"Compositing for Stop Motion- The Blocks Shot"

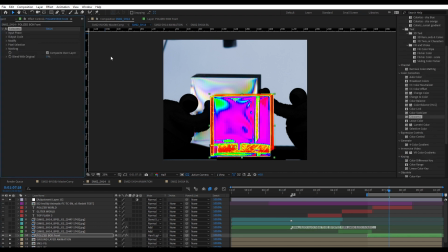4:08 I will also add one of my favorite effects called Colorama. The reason I like it is because right out of the package, without doing anything, it has really crazy colors.
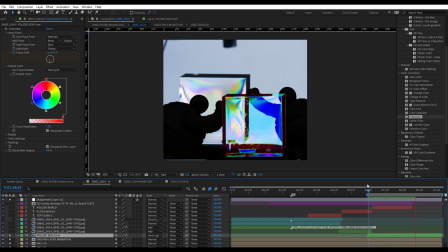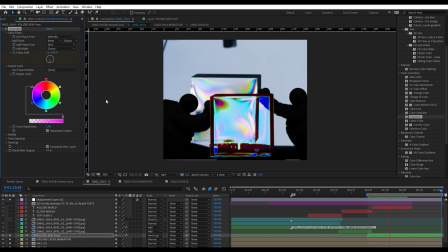4:29 Okay, and the next thing I'm going to add is an effect called displacement.
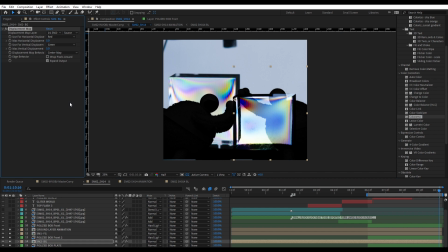4:34 This effect basically assigns a number to the red, the green, and blue color pixels in the blocks.
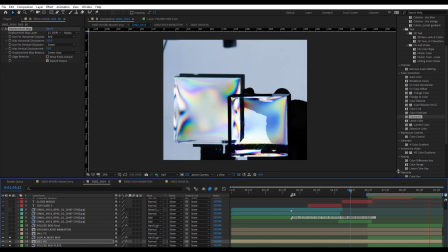4:41 It will then push any pixels appearing behind the effect up, down, left, or right by that number and create a very naturalistic distortion.
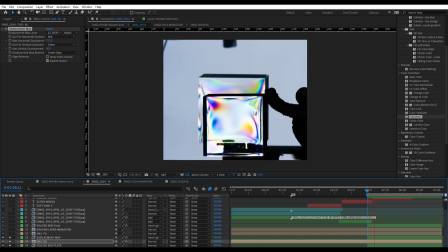4:51 The colors of the block kind of function as a topographical map over any footage that plays behind it.
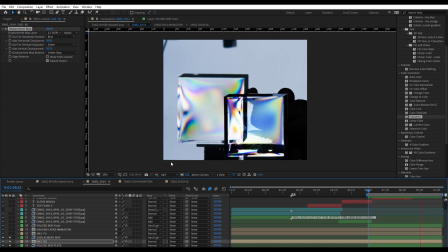5:02 And now that I have all these elements separated out, I can start to lay them together and see how the final composition will look.
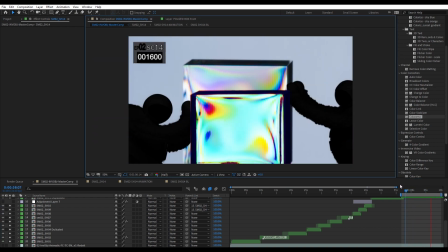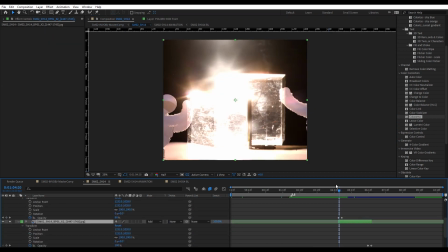5:16 So one of the things that happened in the shoot that was kind of unexpected was how much the sunlight lit the surface scratches of the blocks.
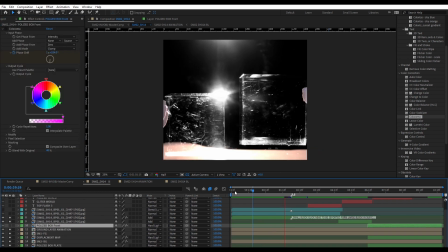5:27 And I figured I could maybe come up with a way of making them less prominent.
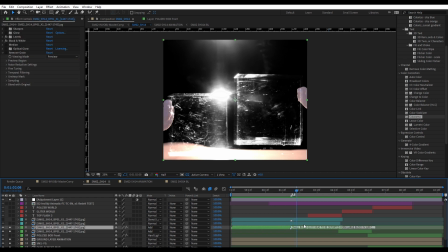5:33 So right now I'm just trying out a levels effect to kind of get rid of the scratches on the side of the block,
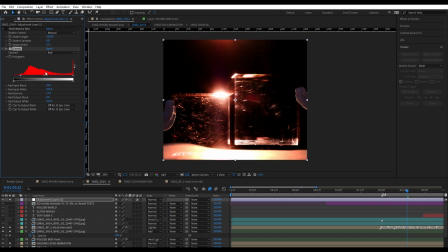5:42 because I'm only really interested in the glint that's appearing on the top.
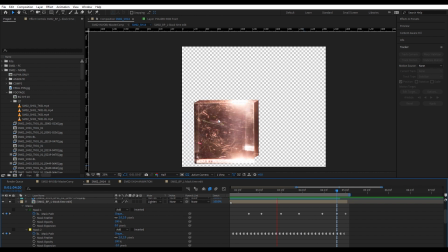5:48 But eventually I decide that that doesn't work. So I end up using some of the masks that I've drawn before,
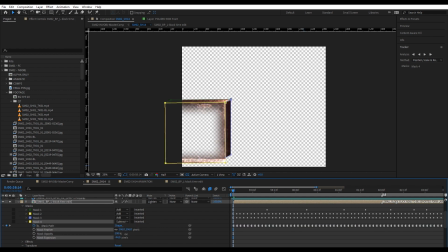5:56 and I just subtract the scratches from the side of the block and also on the front of the block. So now I'm back putting all the elements together.
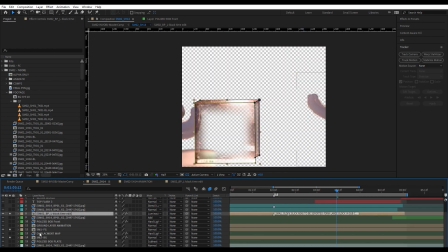6:09 And as I'm sliding things around and adjusting, the layer with the distortion pass has been left on.
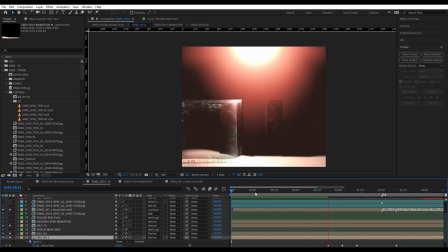6:16 And I'm noticing that the distortion really works.
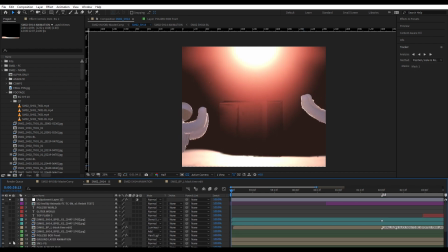6:20 It defines the shape really clearly, and it's very clean, and it doesn't have any of those annoying scratches.
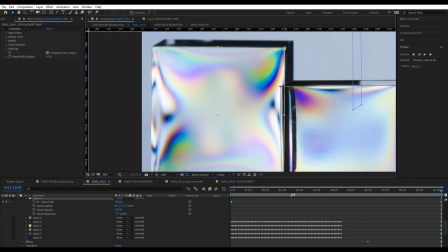6:27 This is where I decide that I need to mask the distortion layer for the rest of this shot.
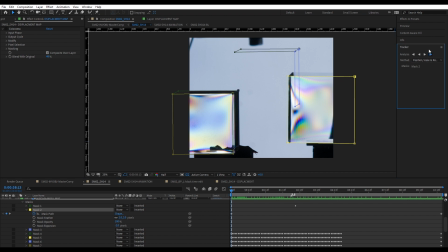6:36 Originally, I'd only done it for the last third, but now I'm going to go back, remask it for the first 2/3 of the shot.
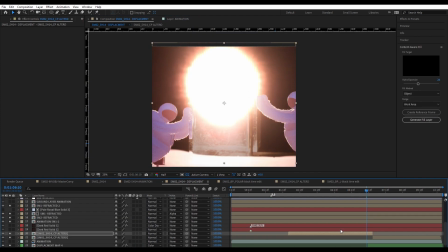6:46 And another thing I'm noticing is that the sun's not working for the composition that I want.
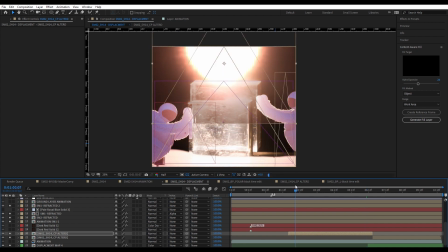6:52 So because everything's been shot separately, I can move the sun around, change its timing,
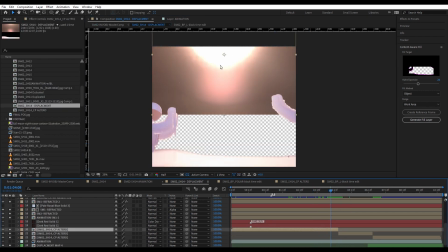6:58 and have it hit the blocks at exactly the right time.
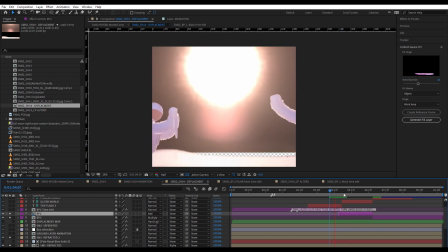7:06 So now I'm just adjusting the timing back and forth.
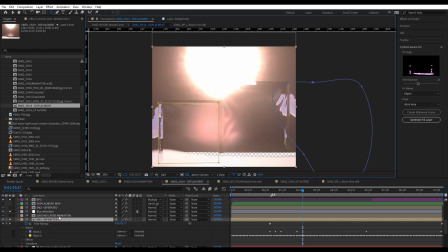7:09 This scene that I want to create is basically a moment when the sun hits the top of the invisible objects that the astronauts are pushing. It's going to be a naturalistic effect,
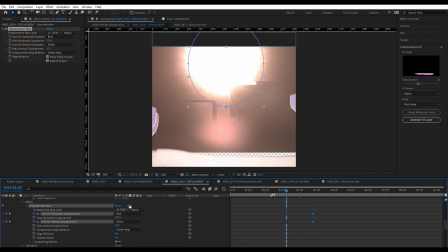7:22 kind of like when light goes through moisture in the air and produces a rainbow just for a flash.
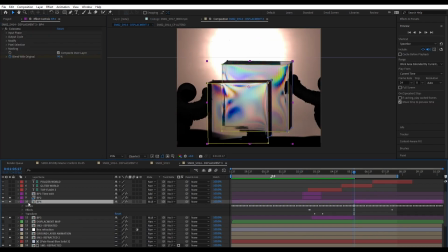7:29 And I'm running it back and forth to keep it in time with the music so that the crescendo happens and the flash happens at exactly the same time.
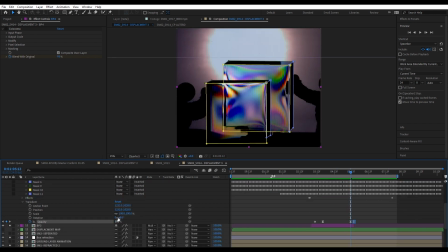7:39 So I'm going to render this out, and I'm going to show you the final edit.
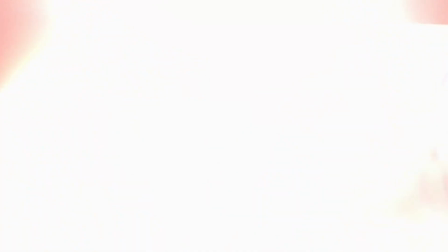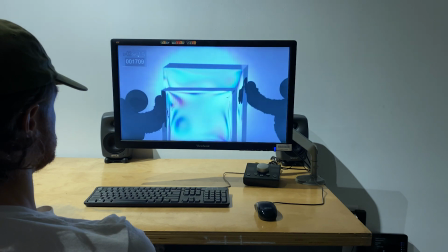7:52 This project is still in development, and you can follow along on Pony Productions' Instagram page for updates.
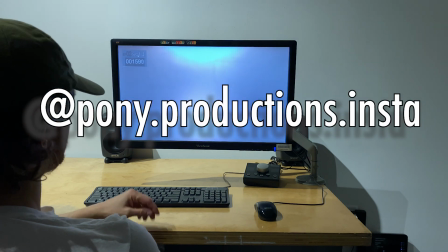7:59 Thanks for watching.